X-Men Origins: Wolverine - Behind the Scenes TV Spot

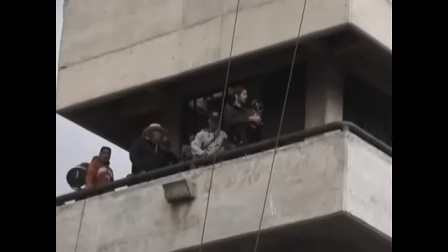0:04 Roll camera, ready and action!
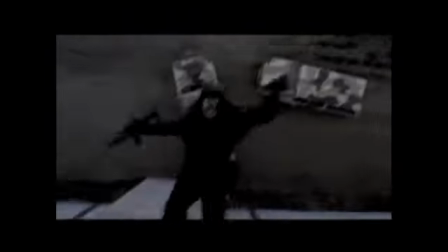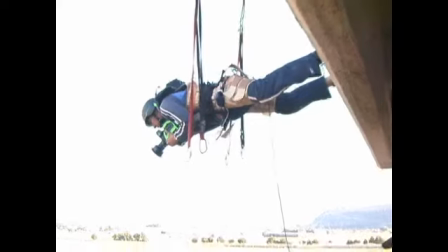0:14 Tres, dos, uno!
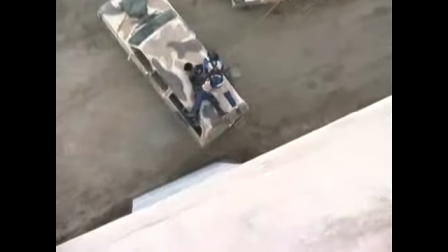0:19 You okay? 100%? Okay, Chubby, 100%, you're hot, right?
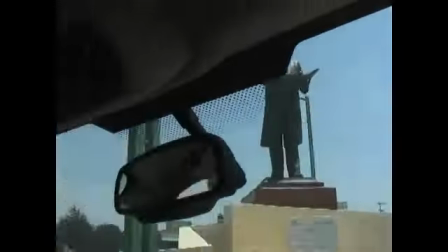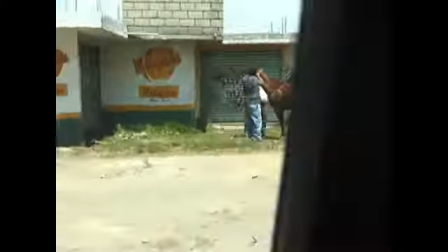When Activision first came to us and showed us this game, it was pretty incredible how visceral,
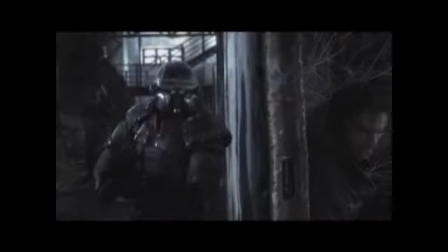0:47 how cool this game was for a movie game. Traditionally, movie games are not the best games on the market.
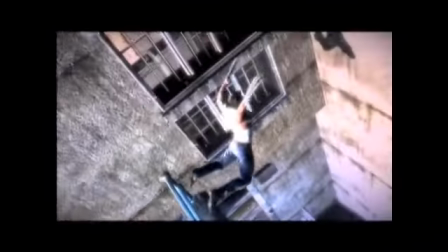0:55 They're usually dismissed by hardcore gamers. This one was different. We wanted to capture that, which is why we came up with the idea of a POV coming out of captivity.
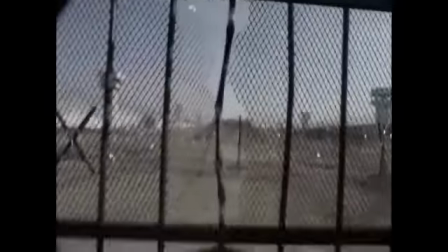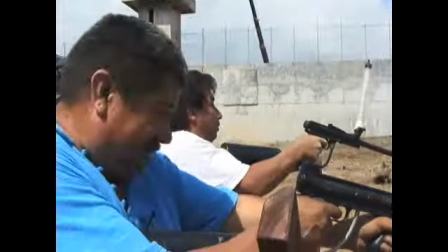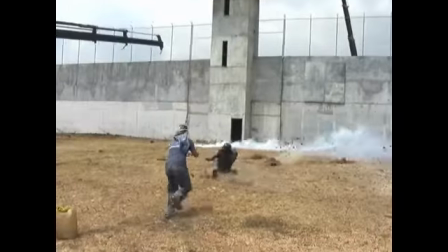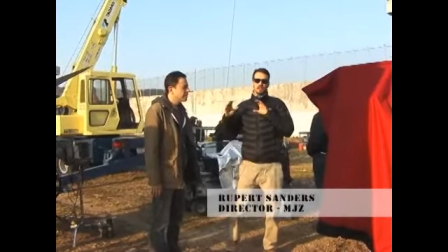1:26 The idea began as a creature escaping from captivity.
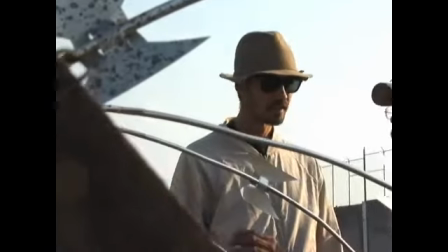1:30 After talking to Rupert, who has a history of doing some incredible work with video games.
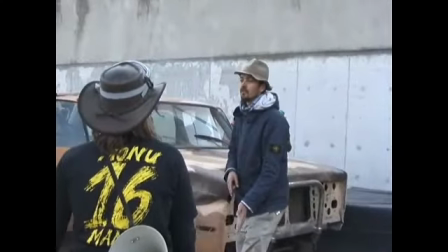1:37 We ended up in a Mexican prison. We wanted to really immerse the viewer in the emotion of the character. We wanted him to be stuck in a cage. We wanted him to look around to assess the threat to see the guards in the guards tower.
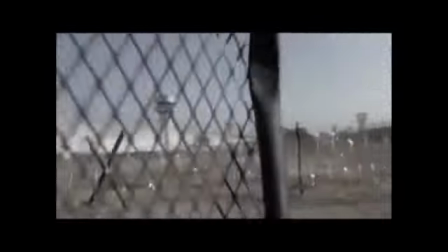1:51 POV films are always really governed by what people feel the human eye should see, which is a 180 degree fishbowl, which I don't think really works. Everything is jump cut, it's fast cut, it's keeping you moving.
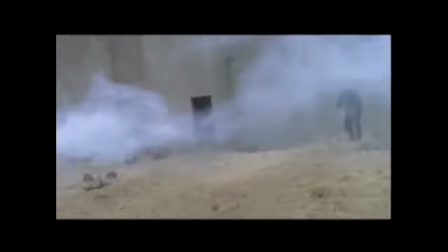2:06 It's how a human would process something when they're running fast, when they're seeing threat, tear gas canister, bullets, guy coming, you're always cutting, jump cutting, moving ahead. Well, this is not an average, it's nothing that we do every day, but we've done it many times.
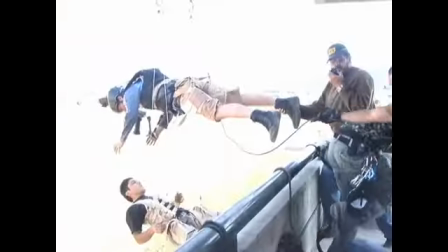2:23 Every stunt has risk.
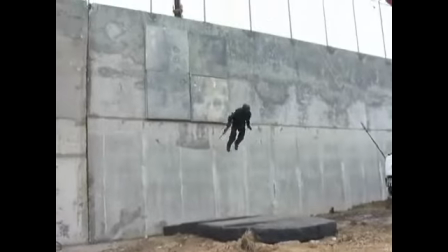2:26 We have big stunts here, we have a guy smashing into a car from almost 60 feet.
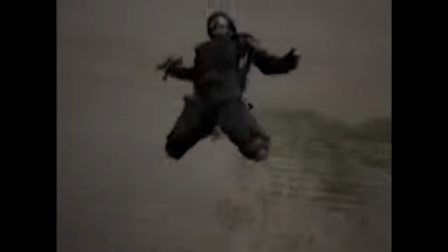2:34 The other thing with POV is that you need stuff to be happening in front of you if the lens is very near to the action you never see, you just see an out-of-focus cage.
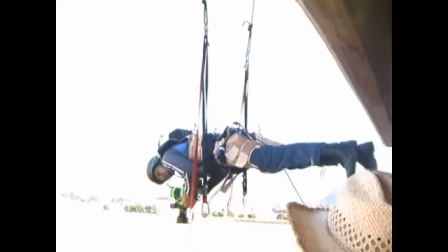2:43 So that's why I really like the idea of grabbing a guard because you've got a reference of this guy falling and not just falling through space.
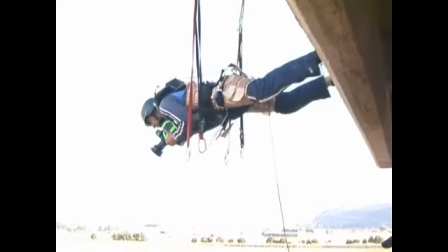2:49 3, 2, 1
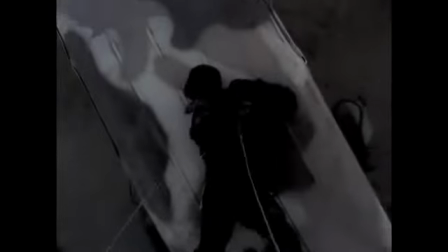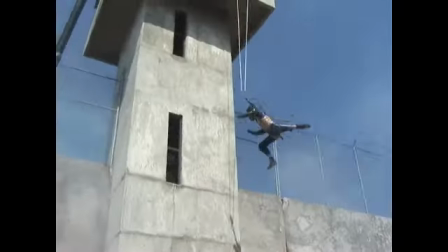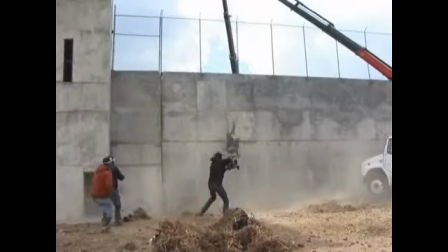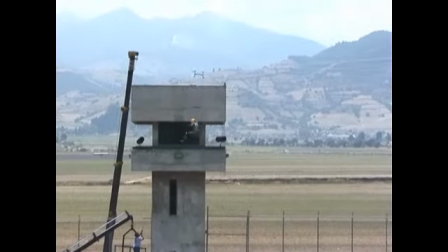And so I called the scouter and the scouter told me that there was this jail who was only built the walls and nothing inside.
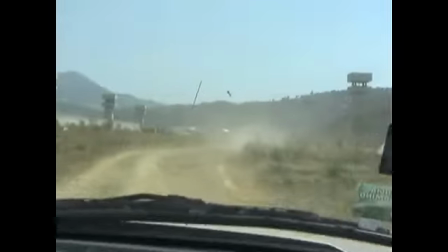3:30 And so we came, we took photographs and Rupert loved it. We've got an incredible set. You really get a sense that whatever this creature is, whatever this thing is, is so dangerous. And sure enough, they're going to have something to contend.